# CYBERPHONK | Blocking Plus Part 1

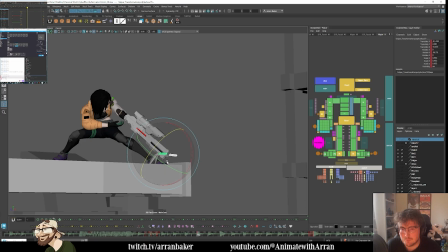3251s
this is where this can snap back into position.
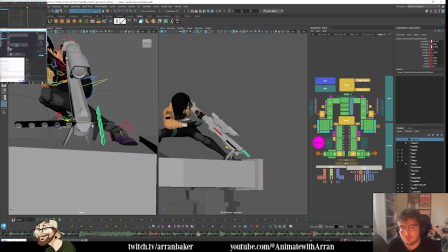3256s
Because now the barrels come in, we could suggest that maybe those parts need to pop out for the barrel to slot in, and then that's when these parts can slot back into place as well.
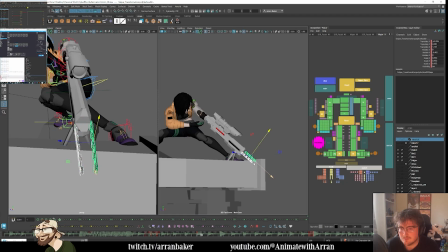So now they can go in,
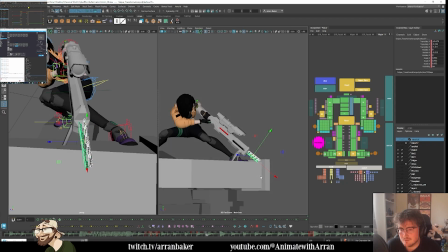3295s
and then they'll slide in.
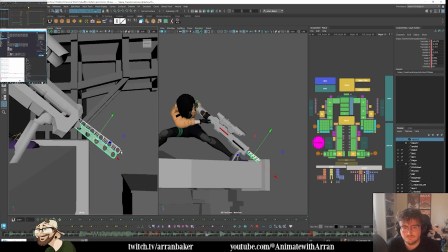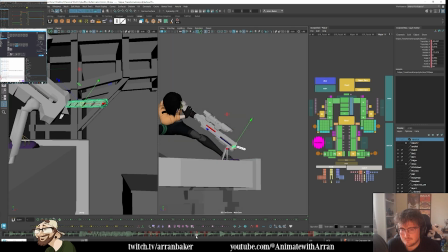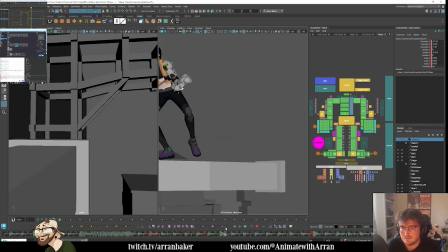3310s
There you go. So now when we get to this part, we're just reading the main components.
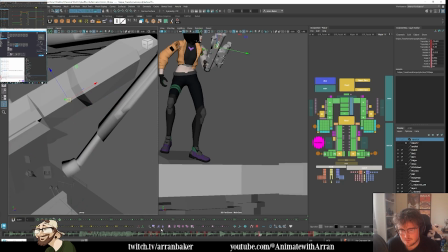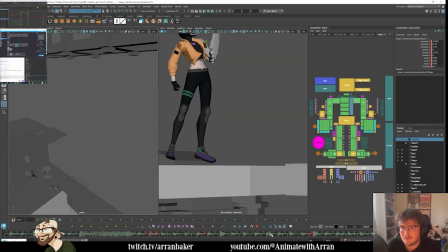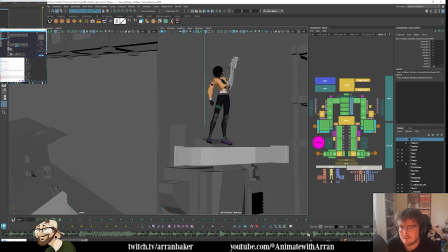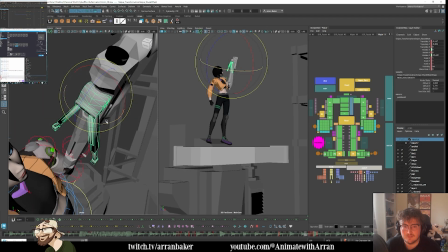3338s
And then maybe this biopod part needs to flap this way at this point.
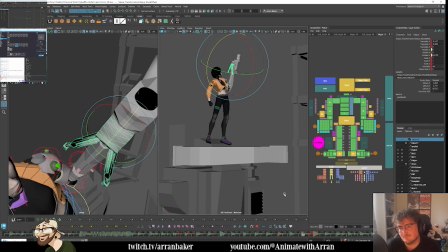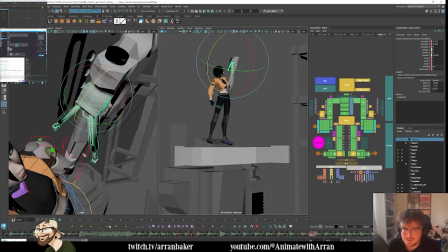3354s
And then as it gets sucked in, oh, there's a weird decimal key there. That's strange.
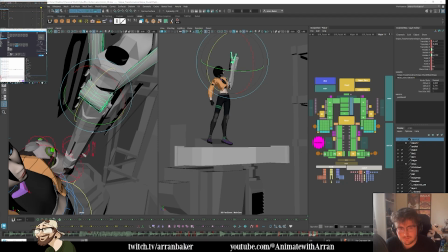3371s
I don't like decimal point frames. Go away. There we go.
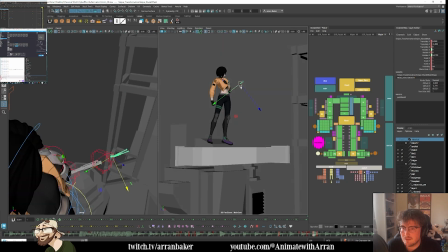3386s
And then that's when that'll all go in.
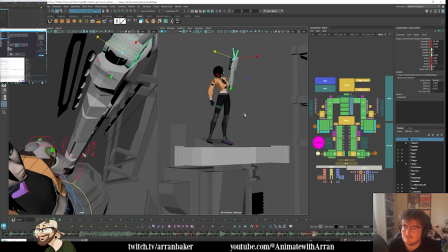I'm not sure why that key. We got another stray key on these guys. Delete that.
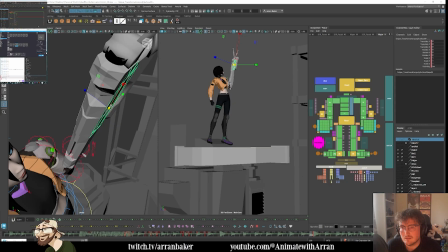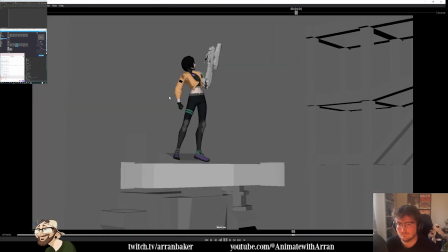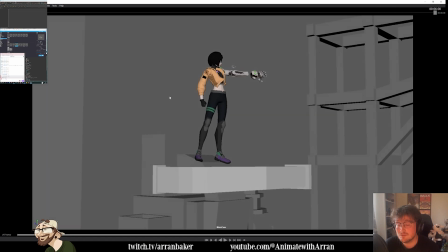3421s
It's working better.
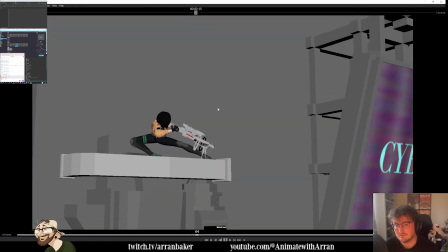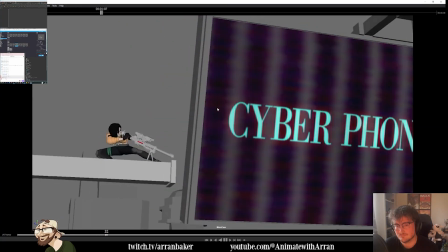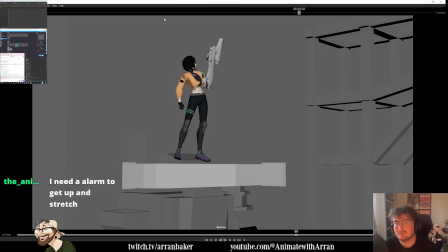3433s
There's the transformation part needs to, it is like working better.
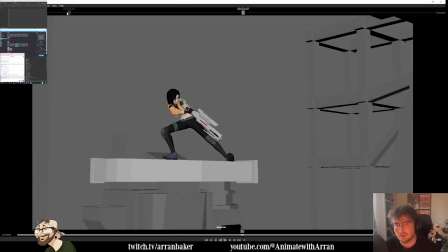3441s
I still feel like what the arm is doing needs to do a little bit more. And then some like more connectivity, a little bit more like punchy accents happening on her body that's connecting all of it together as well will really help.
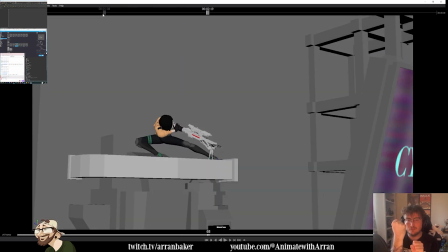3458s
But we had that dun dun dun dun, and I feel like there needs to be something else that she does with her.
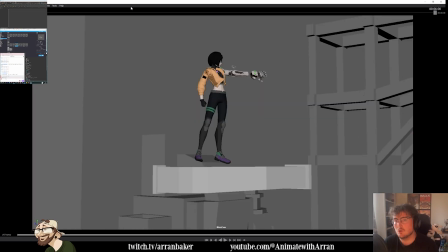3463s
And then we'll do the part where she gets up.
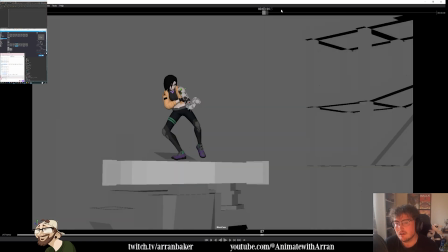3467s
Because like this part here, a lot of it is like has got some keys in there.
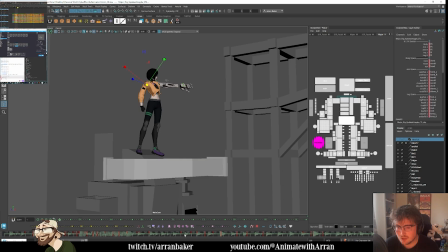3472s
There's not too many in betweens we need to add. When I'm looking at this section here, some of it's on like a 3.
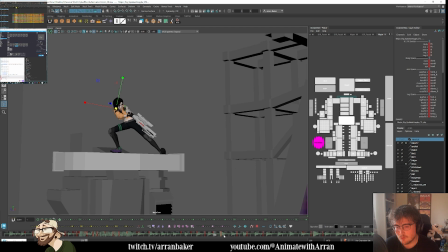3477s
This is on a 4. This is on a 4. This is on a 4. This is maybe on an 8.
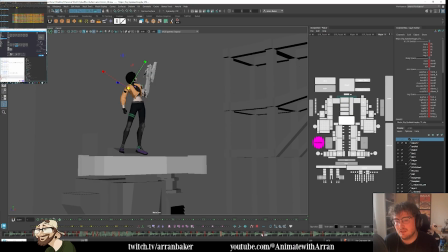3483s
Another 4. Another 8. So like we've only got a few in-betweens to like add in, and then it would be more like in all of the nuance, which would be quite nice. So I wanted to kind of remain in this pose, but as all these parts are happening, it's adding little textures to her arm, because I don't want her to just be standing here and this thing is like isolated. I want it to feel like it's part of her.
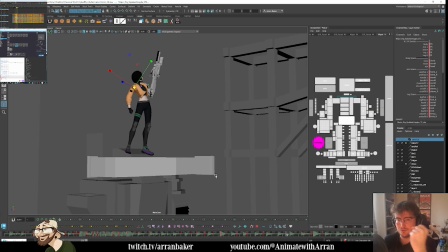3501s
So that part's definitely we're gonna like add some little nuances in her body as she's kind of like kind of thing.
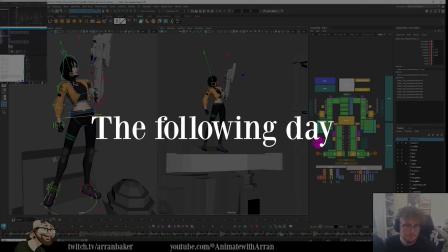3510s
I'm just gonna start animating. And carrying on from where we left off yesterday. So we were essentially halfway through blocking the shots. I didn't have much time, many hours to put in yesterday, but I knew that I was going to carry on today.
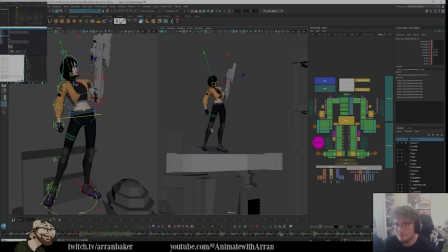3524s
So yeah, just going to carry on from where we left off.
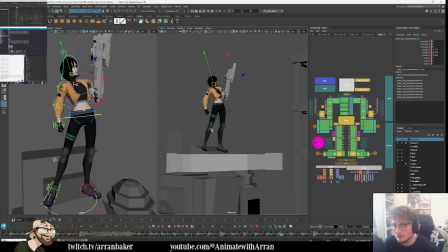3527s
I reckon we got about a third of the way through, maybe a little bit more than that, in terms of this section of blocking plus.
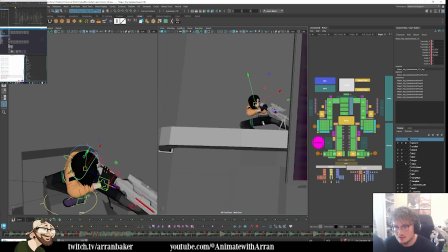3536s
But we did manage to get through this part here where she takes shots with the sniper.
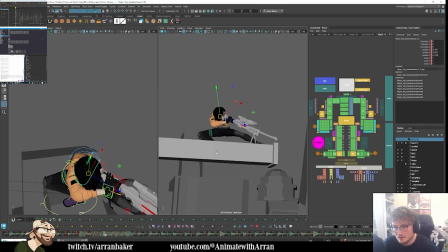3543s
So we did this little part here, and then we started to rework some of the sniper stuff.
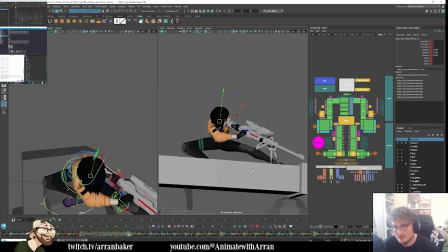3549s
So we had this little crank in the sniper, and then she comes out.
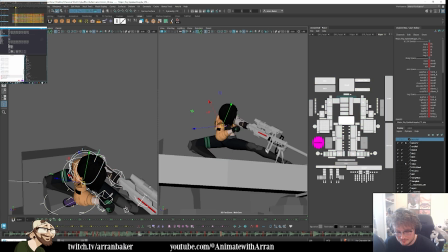3555s
I already want to add a key in here. There's a little bit of time where we're kind of on a 4 here, I think. Yeah, this is on a 4. So I can definitely add an in-between in here where we can begin to ease out the hand.
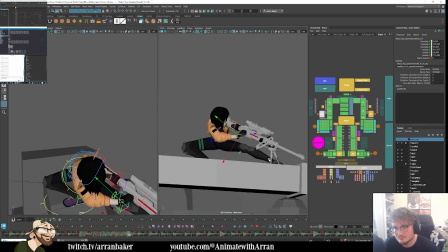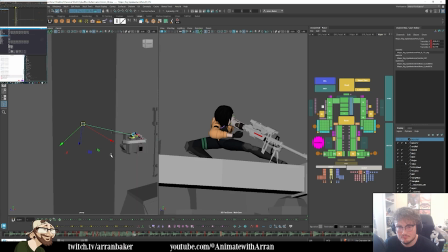3585s
And then I'll probably keep the elbow down. Elbow's gone really far out for some reason.
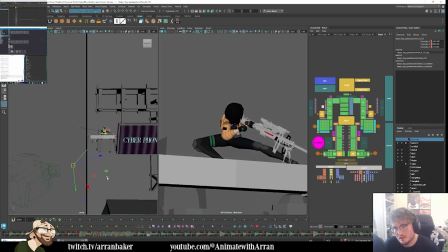3593s
Then it comes up, hits in here.
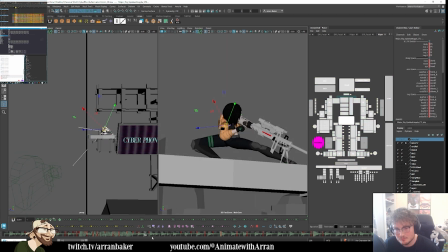3599s
And then again, I can add another in-between in there on 2s. So we're going to ease out now.
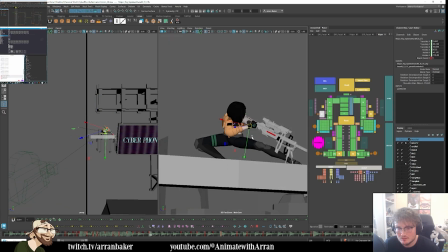3609s
and then that's when we knock sniper. And then this is where we need to add some more fidelity, really, because there's not much happening at this point here on her body. Like, there's no keys. We kind of just go into holding on and pulling up.
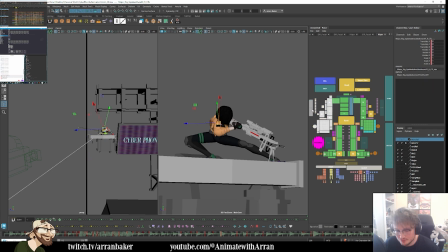3628s
So I can already see on this key here as well, it feels like there's a bit of an anticipation into the anticipation, where it feels a little bit off. So on this key here, I'm actually going to already have her hand holding on to this part here.
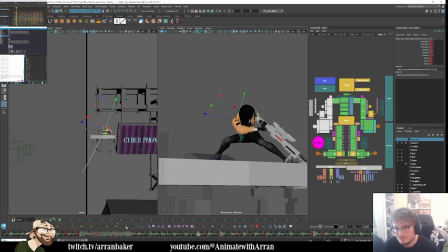So I think it's more this position from here to here. I'm not sure what I'm going to quite do yet with this hand gesture.
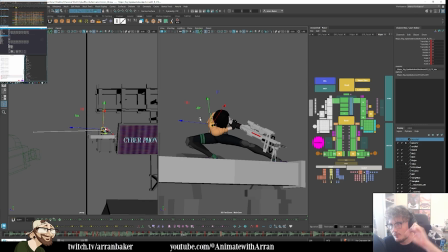3664s
So we need to come up with some hand gestures for what she's going to do and interact with the sniper through this section. But right now, we do have this change in her body pose, which I don't know if we necessarily want,
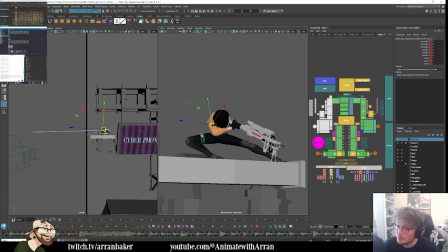3680s
because even though it looks better as a pose from an appeal perspective, it's a little bit more simple. I need to clean up some of these shapes, but as we're coming through, it does feel like she's leaning back here, and I'm not sure if we want to have her lean back just
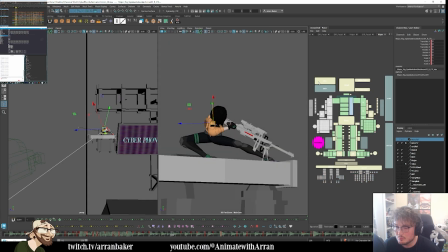3699s
yet, or if we do, it's going to be very brief. So I'll have to play with that. But I'm going to create a key here, and then I'm going to experiment a little bit with
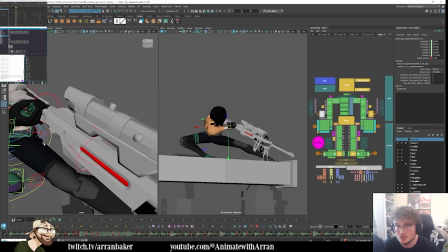3710s
how else she interacts with the sniper.
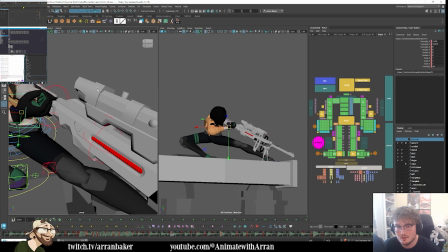3715s
It could be maybe that she flips something up, possibly, because like we have this component here that she could use maybe.
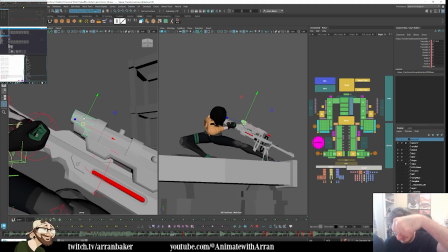3724s
So maybe she can flip that up.